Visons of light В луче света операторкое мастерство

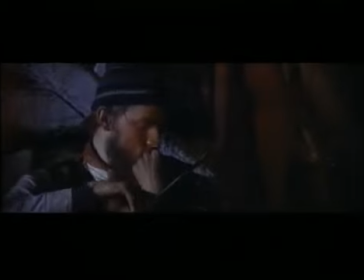(50:24)
Я рассказал ему об этом, о том, как можно размыть цвета и придать фильму потускневший вид.
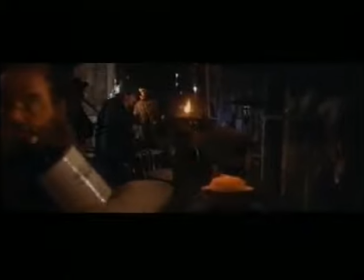(50:35)
Флэшинг позволяет как бы затуманить фильм. Все равно, что наложить на негатив слой тумана.
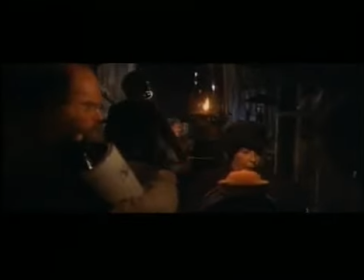(50:43)
И в результате черное становится не черным, а каким-то сероватым.
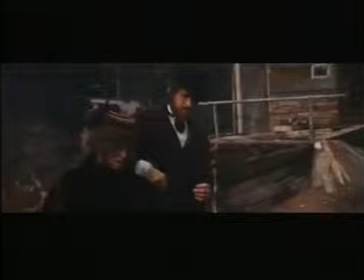(50:50)
От этого появляется больше теней. И остальные цвета тоже оказываются размытыми.
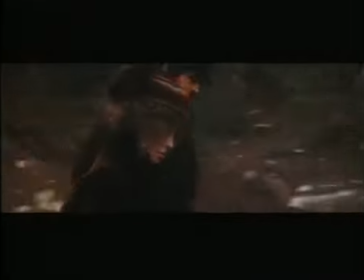Я сам немного устал от этих размытых цветов. И я как-то начал говорить ему: «Роберт, может быть, не стоит делать так весь фильм?
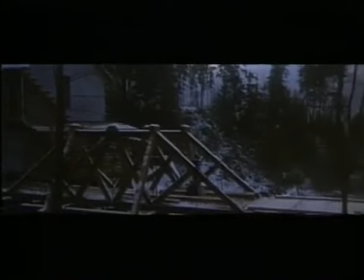(51:14)
Может быть, нужны какие-то вариации?» Он сказал: «Ни в коем случае, никаких компромиссов».
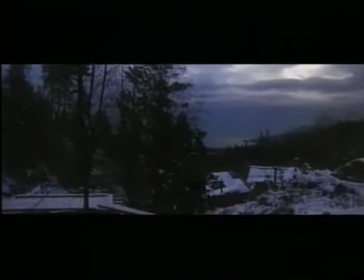(51:21)
Он сказал: «Я с тобой, я отстаю тебя перед кем угодно, если кто-то будет жаловаться».
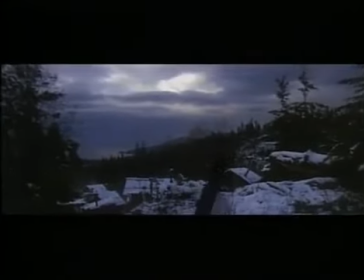(51:28)
И, конечно, на студии очень много
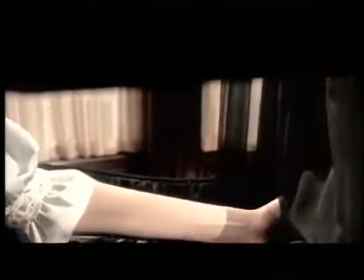(51:38)
жаловались. Кино начало порывать с голливудской системой.
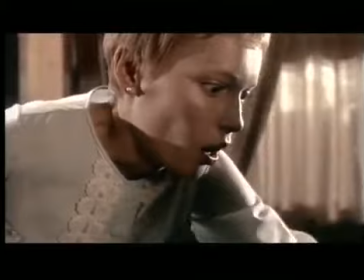(51:43)
Появилось влияние восточного побережья, влияние зарубежных рынков, и появились такие режиссеры, как Роман Полански.
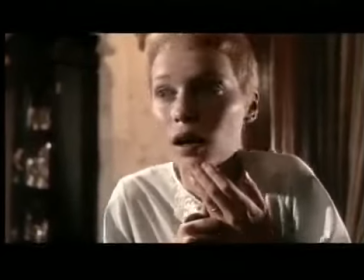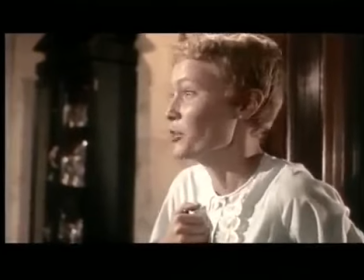У Романа был великолепный опыт. Он учился в польской киношколе. Он прекрасно знал фотографию. Он понимал фотографию, понимал образы и людей, их эмоции.
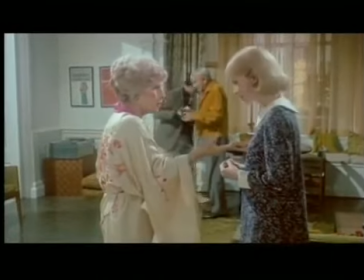(52:14)
Его всегда очень интересовали эмоции.
Зачем тебе идти к какому-то врачу, которого никто не знает?
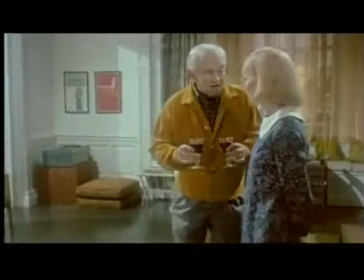(52:20) Тебе нужен самый лучший. Где у тебя телефон? В спальне.
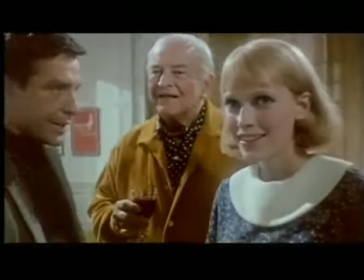(52:26)
В «Ребенке Розмари» есть такой эпизод. Руф Гордон спрашивает ее, где телефон.
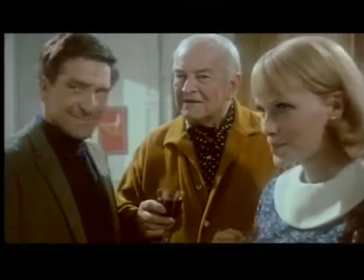(52:30)
Мия отвечает: в спальне. Руф говорит: очень хорошо, и выходит. Роман сказал: Билли, покажи мне Руф в кадре. Я сделал идеальный кадр, прекрасно видно, как она говорит по телефону. Я говорю: Роман, у нас все готово. Он подходит, смотрит, говорит: нет, Билли, не так, двигай, влево, влево. Я двигаю камеру, смотрю. И вижу. Видна только ее спина. Руф Гордон сидит на кровати, но не видно ни ее лицо, ни телефон.
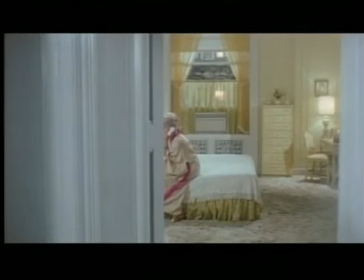(53:02)
Я говорю: ее же не видно. Он отвечает: вот именно. Я говорю: ладно. Затем мы сидим в кинотеатре. И 800 человек в кинотеатре делают вот так, чтобы заглянуть в эту дверь.
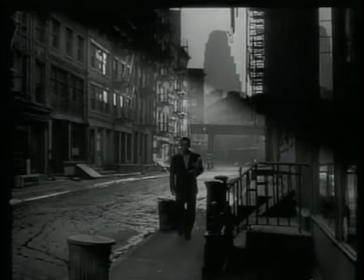(53:16)
Вот вам Роман Полански.
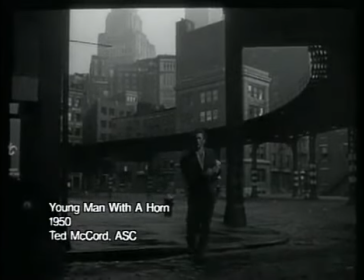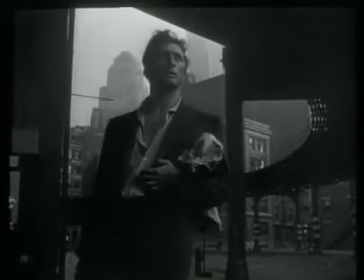(53:25)
У Нью-Йорка есть свой собственный стиль, я называю его уличный стиль.
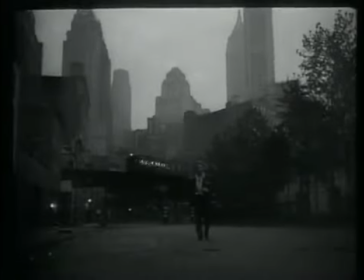(53:30)
Может быть, потому что у них не было таких лабораторий, мастерских, такой техники, как было у нас в Голливуде.
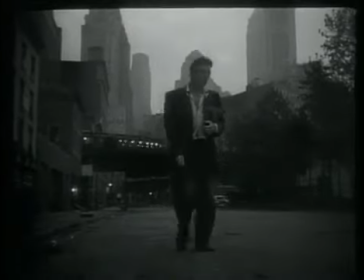(53:38)
Поэтому возник этот стиль. В Нью-Йорке не верили в избыточность всего, в большой фильм в голливудском понимании слова.
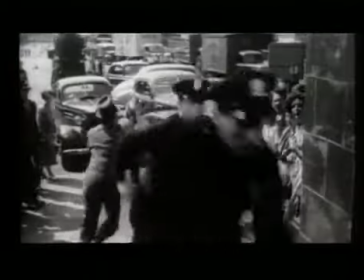(53:50)
Это была такая ситуация, в которой из соображений стиля, времени и денег люди выходили на улицы и снимали там.
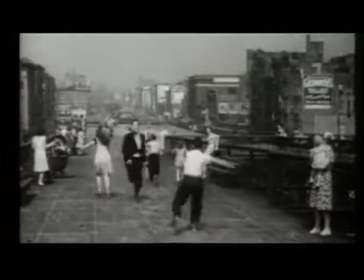(54:00)
Вероятно, тогда и возникло то, что сейчас мы называем нью-йоркским стилем.
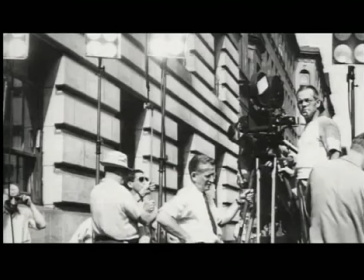(54:06)
Билли Дэниелс снял фильм, который назывался «Обнаженный город». Тогда появились новые, более легкие лампы. Можно было обходиться без дугового освещения. И он снял целый фильм в нью-йоркском стиле.